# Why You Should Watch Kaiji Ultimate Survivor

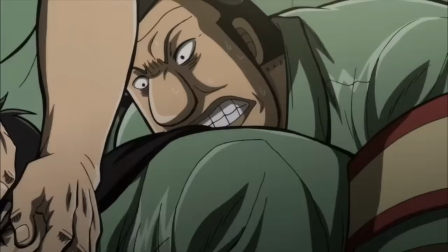So much of the appeal of Kaiji is about watching a character struggle his way out of difficult situations, and by designing the visuals in a way that reflect that,
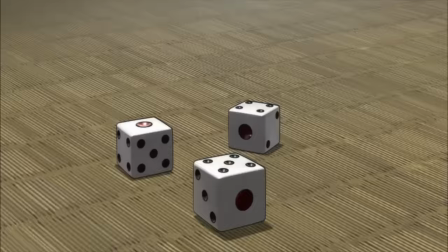it means that the viewer has no recourse or comfort from the events playing out on screen. like every aspect of the series,
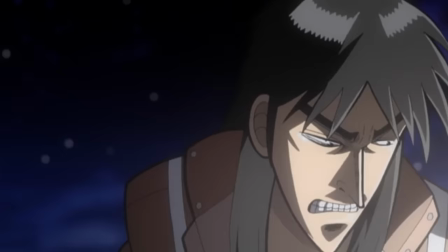has been specifically designed to keep the viewer on edge as possible,
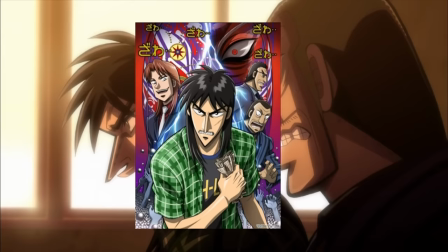and I genuinely don't think it would be as effective if the show had a more conventional art style.
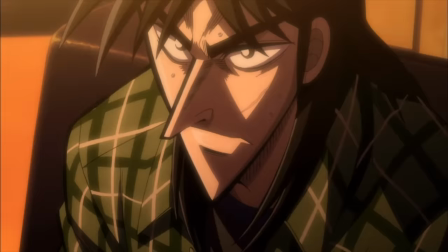There's an intention to the visual design of this show, and once you look past the surface-level impressions its visuals give,
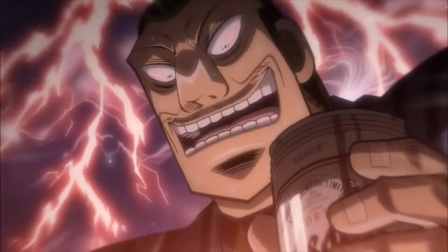you can begin to see the exceptional amount of skill that's gone into making the show look this way.
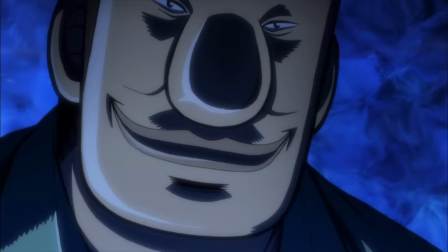Because the show isn't concerned with keeping its characters conventionally attractive,
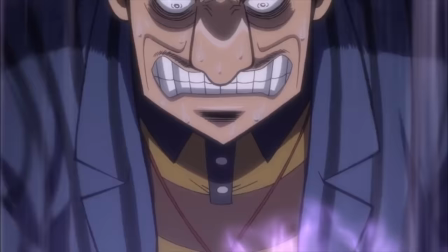it allows them to really push the facial posing to convey exactly what emotion a character is experiencing, as well as to what degree they are feeling it.
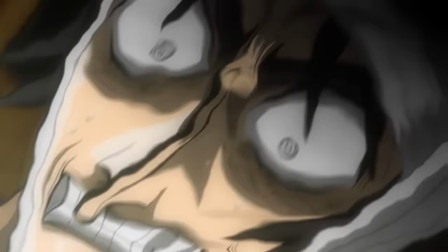Really bringing to life those major moments of victory and defeat. The storyboarding behind Kaiji is also exceptional.
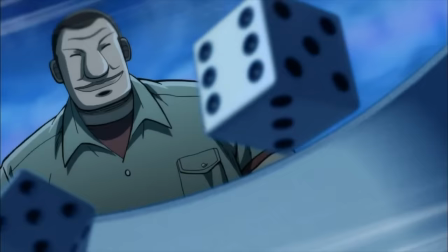The show has a knack for framing very minor actions in a way that carries weight and significance.
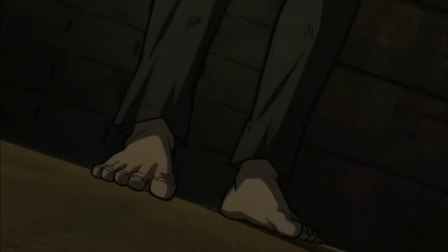making something as simple as a footstep feel like an all-out declaration of war.
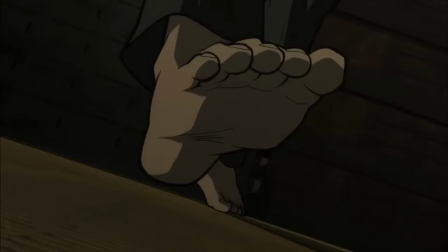Just look at this shot in particular and the design behind it. The way the foot fills the frame, the parallax on the background conveying motion,
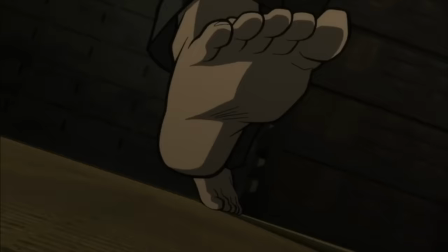the slight camera shake as the foot slams into the ground, and the burst of dust that accompanies it.
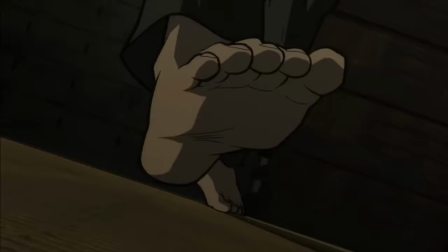It's such a tiny action,
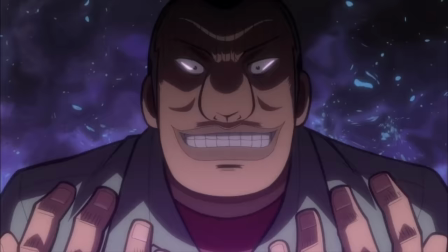but it's framed and animated in such a specific way that it really shows Kaiji's conviction in facing his opponents.
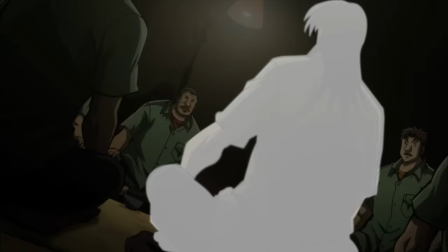Moments later, we get this shot, and again, just look at how this one is composed.
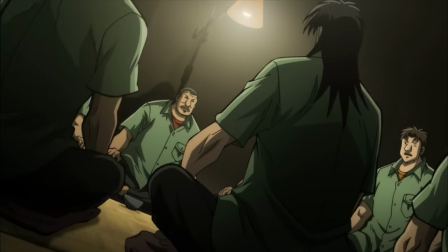Kaiju taking up a massive amount of the frame, the camera tilted in a way that makes it feel like his weight is pushing down the composition of the shot, tipping the angle of the scene, making Kaiju feel heavy and powerful, tying directly into his place in the story at this point.
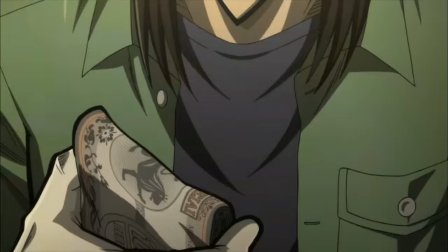And it's little pieces of visual storytelling like this that keep these encounters so engaging.
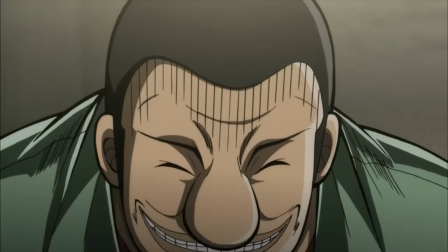Furthering the intense, informative storyboarding is the use of colour throughout Kaiji.
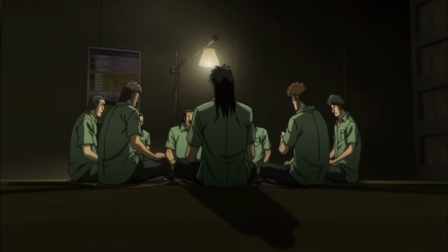The show is often cast in cold, neutral hues with dark and sinister lighting,
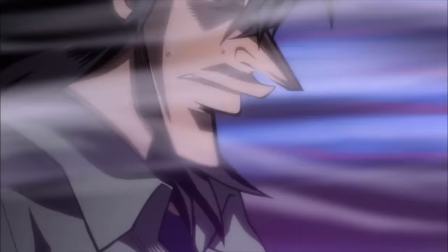but it's often also punctuated by intense bursts of sharp, saturated reds or deep, ominous purples,
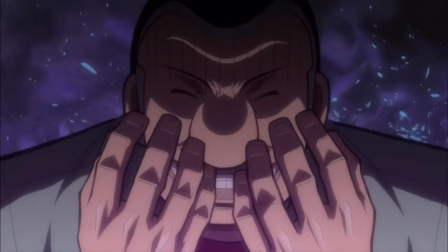with the lighting and tone of a scene shifting dramatically in accordance with the character's feelings and emotions.
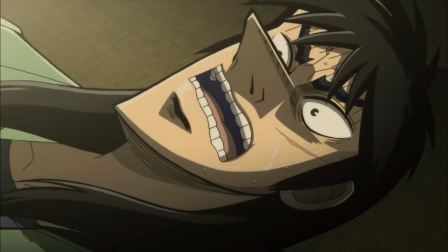It's visual design like this that I think makes Kaiji hard to appreciate through stills or gifs,
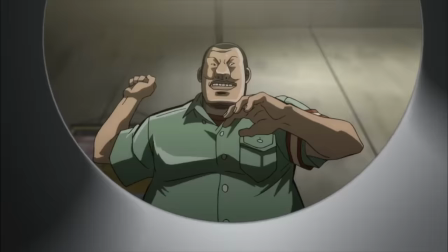but makes the experience infinitely more engaging when consuming kaiji as a whole,
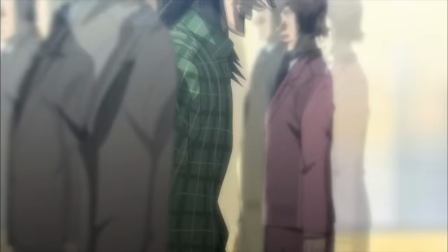as the design and direction of these visuals directly connect to the broader themes and stories of kaiji's world.
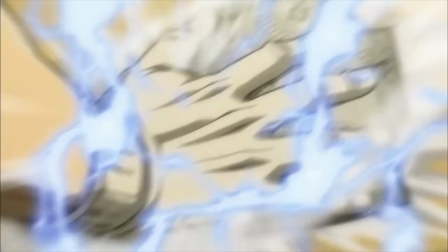And this is never more true than the gambling encounters of kaiji.
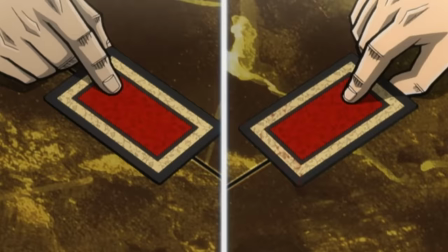These make up the majority of kaiji's runtime, and so it's fortunate that they're so exceptionally executed.
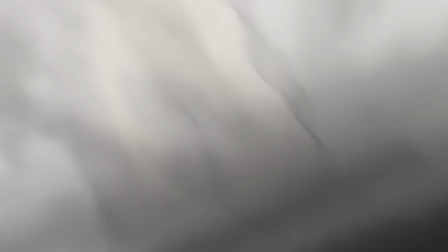The gambling battles of kaiji feel more like tooth and nail struggles for survival, more so than many actual shounen action series,
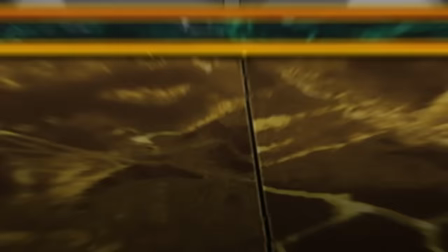and I think one of the reasons for this is how well the show understands the underlying meta of shounen battles.
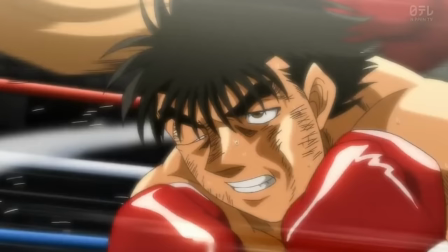Most shounen series based around combat or sport will eventually break down into the meta of their competition.
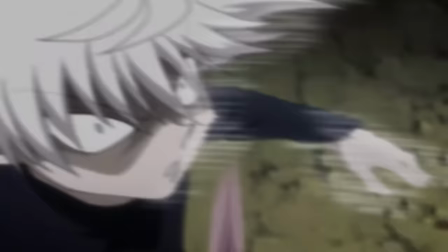Two or more characters trying to figure out what their opponent will do and attempting to counter accordingly.
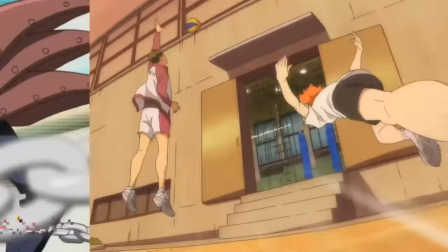And you can see this in everything from Pokemon to Jojo's Bizarre Adventure to Yu-Gi-Oh! to Haikyuu.
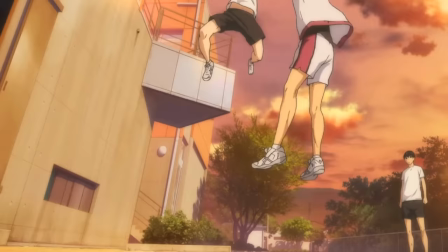This is the underlying meta of most shounen anime series,
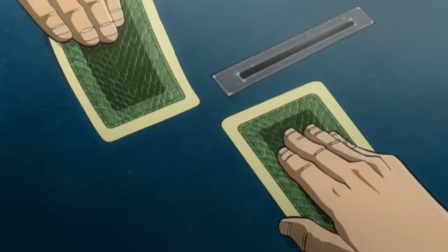and where Kaiji is so successful is that it boils this meta down into the smallest, most simple possible states.
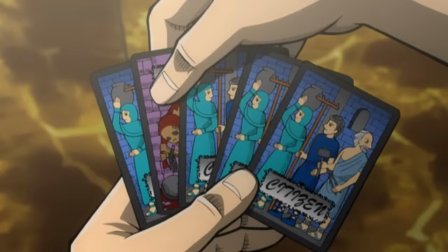Slight alterations on games like rock, paper, scissors, cards, or dice,
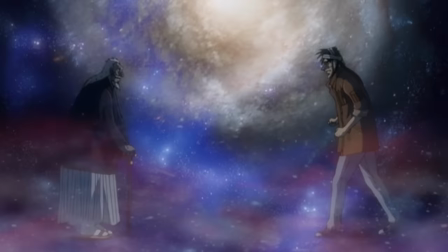meaning we can skip these special techniques and training arcs and just jump straight into the mind games.
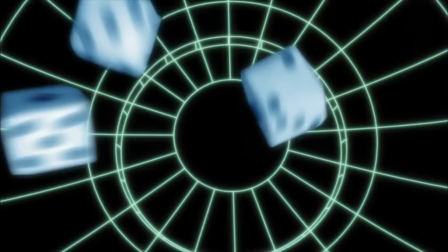The show is careful to explain each one of its rulesets so that the audience has just a clear of an idea of what's happening as its characters.
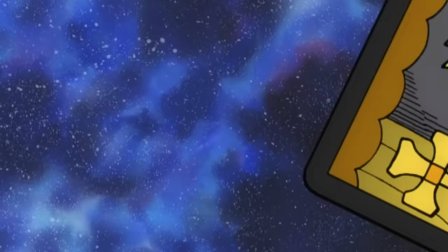Take Emperor card, for example, which is the game played by Kaiji and Tonagawa later in the first season.